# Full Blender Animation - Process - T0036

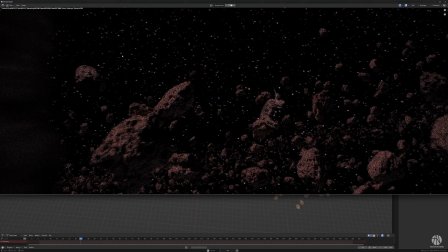499s
But you can see there's something about getting rid of some JPEG compression noise in the space and getting the right brightness.
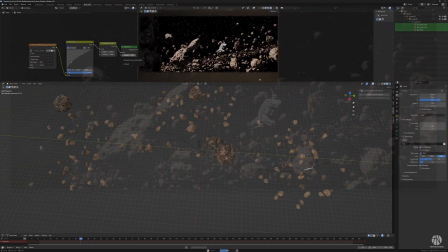507s
This, I think, looks pretty good.
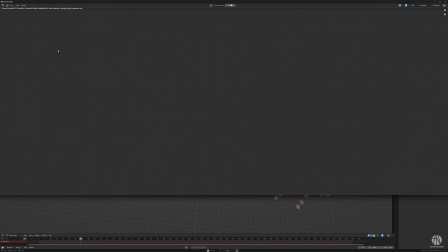510s
Not too sharp, I'm testing some different sizes of maps here, but it's about getting it not too sharp but not too fuzzy.
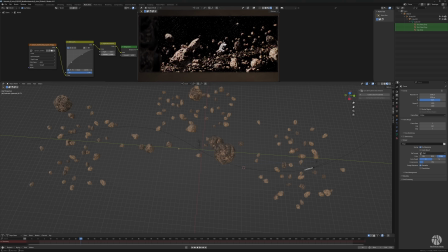518s
Some of the techniques that involve doing it with shaders feel a little bit mathematical, a little bit perfect in my eyes.
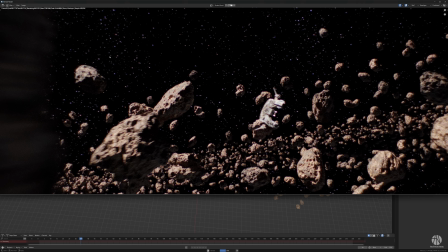526s
And I like having something that feels more analog, and I think this particular starfield feels really, really analog.
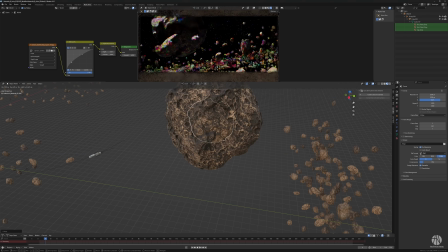537s
Alright, back to focusing on this big asteroid. I had this idea I was exploring in the look dev, where I copy the asteroid into itself to get more detailing.
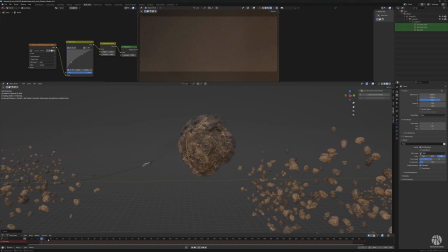545s
And I know I want something big and chunky in the background, so I figured we'll do like a micro moon with this level of detailing.
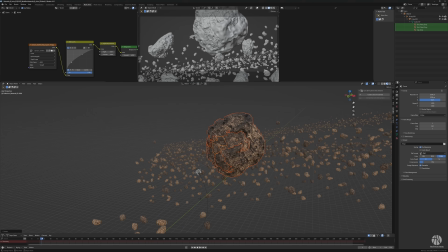554s
You can see I'm positioning it in the shot up top there, looking for some nice highlights and some nice framing.
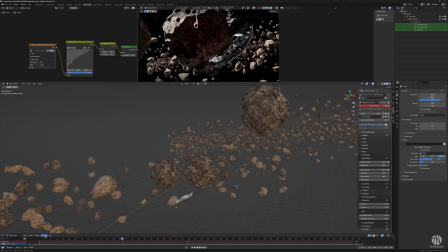561s
And again, it's about temporal layout, right? It's about having something that the ship can pass that looks interesting to the eye.
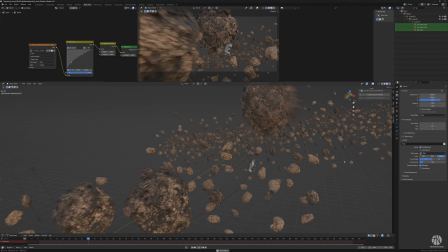569s
And you can see here again, just adjusting some asteroids here and there to ensure that we have interesting shapes to fly past.
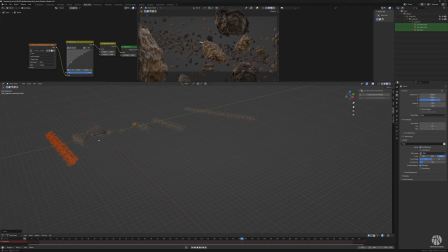582s
Doing a similar trick for the far end of the shot. And I decided I need to spend some time populating this asteroid field here. You can see it's really a noodle work, right? It's like adjusting this, adjusting that, adjusting this, back and forth.
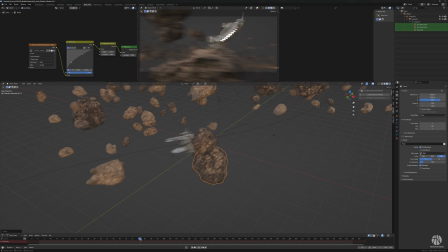599s
And I suppose that's the zen part of it, right?
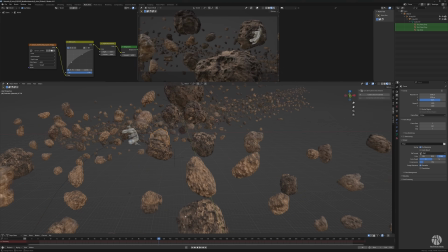602s
You can get hours to pass by just fiddling with little stones. Now I want some asteroids that pass close to the camera, and you can see here I'm toying with it. Again, lessons learned from the look dev, where close vicinity passive asteroids and motion blur is going to look great.
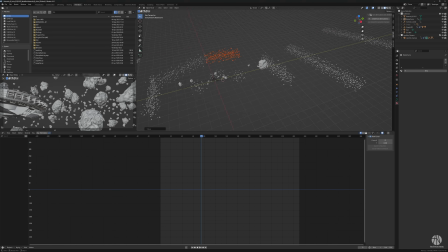624s
Almost as if the camera is avoiding them as well. But again, decide to come back to asteroid field, populate that a bit more. You can see how simplistic this method is. You know what?
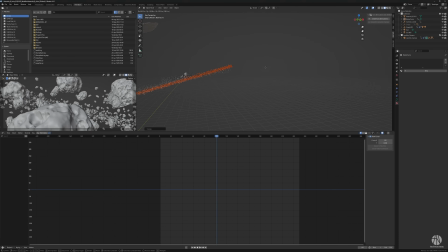639s
No regrets on this. Absolutely not. Super easy, super manageable. I can twist it like I see fit. I can warp it. I can do whatever. Again, I'm just speaking because I don't know what I'm missing out on, but I think this was really easy. As long as the computer can pull it, you know, why not?
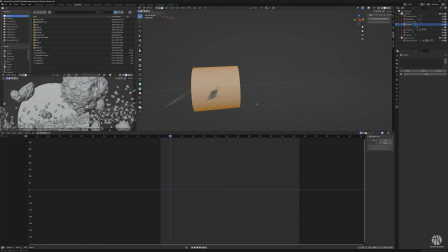656s
I decided to add the old trick of a planet on a disk, and I have a little render in my bank.
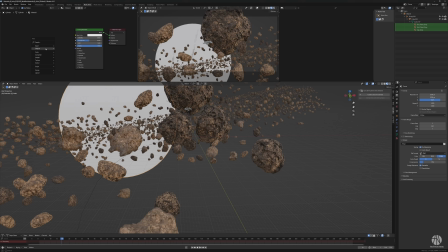665s
If I was to take this sequence to the next level or take it more seriously, I would do proper planets or maybe some of my cheaty disks or whatever.
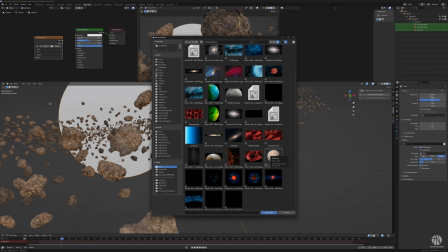674s
But I know I have a picture laying around and from an older sequence, and I decided to use that, plug it in,
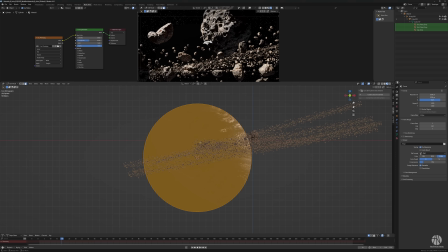686s
position it facing the camera,
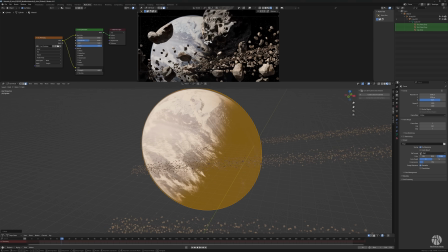692s
and make it self-illuminant, which means it just casts its own light out from the texture basically.
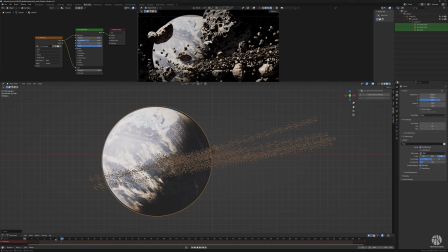701s
And again, now comes the question of composition in terms of where should it be in the shot, what works.
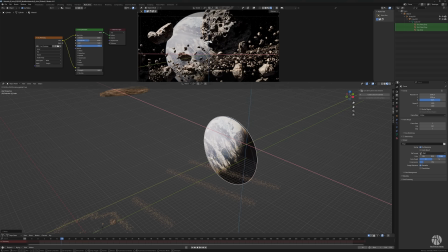706s
You can see I'm orienting the sun towards the direction of the light.
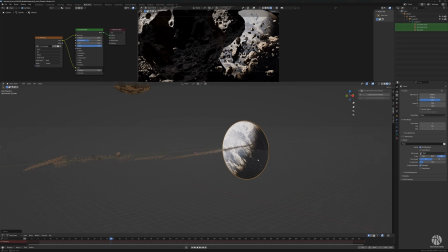712s
Again, not scientifically accurate, but it works, does the job. I figured I'd want it over here. You see how the ship is in silhouette underneath that asteroid. I figured I could cut them out.
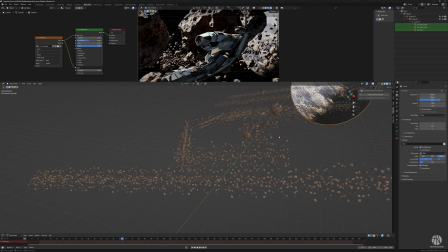721s
Both asteroids actually have a shadow that intersects with the disk of the planet. The ship passes underneath that and is in shadow.
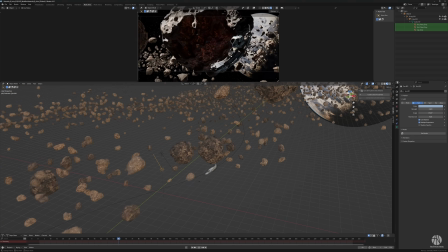727s
Looks kind of interesting.
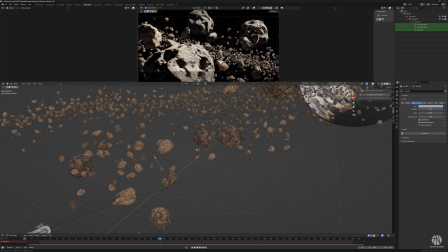I'm rotating to get some more interesting light and shadow. There you go. That looks good.
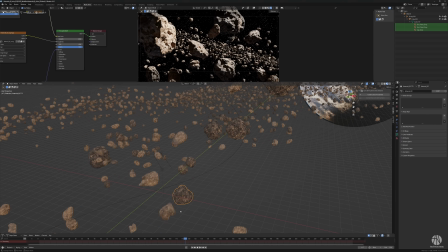742s
Just gonna make sure the camera doesn't collide with it.